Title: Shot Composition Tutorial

So, you've found your story, you have your audio and camera settings just right, and you're ready to shoot. Now what do you do? One of the most important elements in filmmaking and photography is composition, or how the image is composed in the frame. In this lesson, we're going to look at four major areas of shot composition.
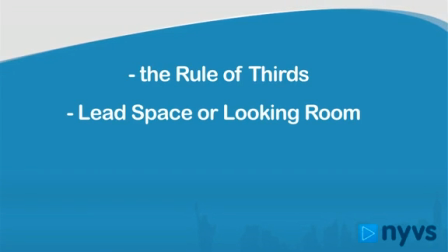The rule of thirds, lead space or looking room, headroom, and background. Let's start with the rule of thirds. Every image can be divided into thirds horizontally and vertically, creating a tic-tac-toe type configuration with nine boxes. The human eye finds images most pleasing when the subject or objects in a frame fall in one of the intersecting lines.
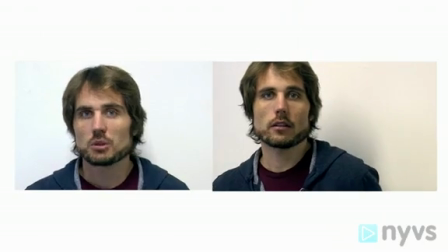If we look at both of these interview images with the grid of thirds overlaid,
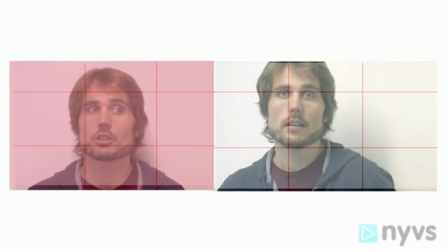we can see the one on the left that is centered exactly in the frame isn't as interesting as the one on the right that has our subject's eye on one of the intersecting thirds. Now, let's take a look at something called lead space or looking room.
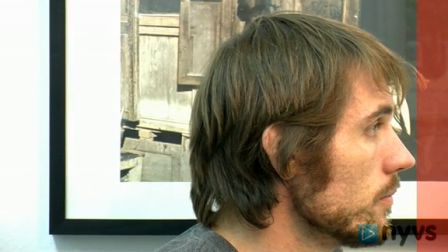In this close-up of our character looking to the left, you can see that their nose is practically touching the left edge of the screen and there's lots of space behind their head.
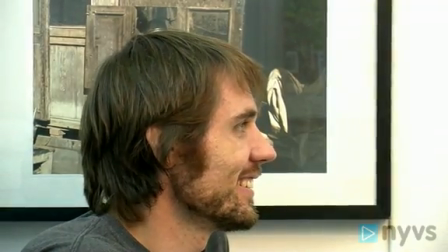It looks awkward. If we look at the same shot but this time give our subjects some space in the frame in front of where they're looking, it looks much more natural.
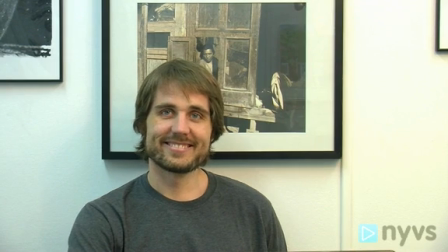Now, let's look at head room. In this first shot of our character's face, there's lots of extra room at the top of the frame.
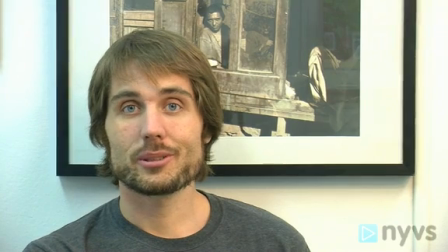Now, look at the same shot framed up without all that space at the top. It looks much better, doesn't it? Always keep an eye on the bottom of the frame, as well as making sure that you aren't cutting your subject off on an awkward part of their body, such as their knees.
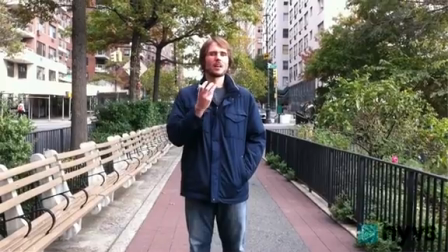If you're following your rule of thirds, you should avoid extra headroom. Finally, let's talk about background composition. You should be aware of what your background is contributing to your image. Does it overpower your subject by being too busy?
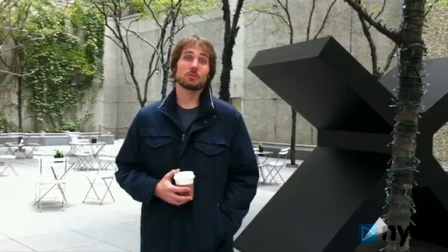Maybe is it too flat and boring? Maybe you could put something in the foreground that frames the shot slightly to give it more depth.
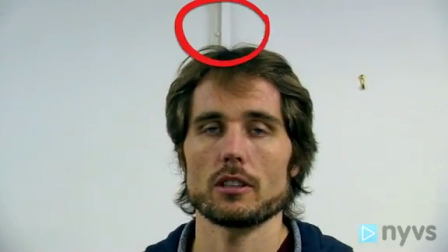Also, be sure that something in your background isn't appearing to grow out of your subject's head like a lamp or a wire. If it is, adjust accordingly. Another thing to think about are lines in your image and shooting at an angle. Let's look at this shot of someone walking through a frame on a sidewalk that's perfectly horizontal. model. Then let's look at the same scene shot with the sidewalk at an angle moving away from us.
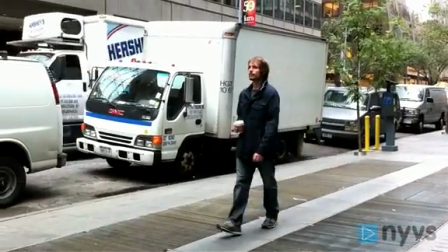See how much more dynamic the angle is? Your subject starts small, then gradually gets larger as they walk toward the camera. This adds an interesting three-dimensionality to the shot. Sometimes, just taking a step or two to the right or left can take your shot from dull to dynamic. You can also look at shooting on different planes.
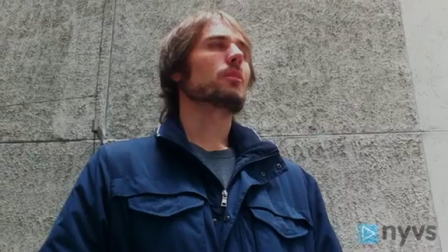shooting everything from the same height can be repetitive and boring but if you change it up by shooting your subject from a low angle or a high angle you'll create a much more interesting visual effect so always keep those composition tips in mind as you shoot the rule of thirds lead space or looking room head room and background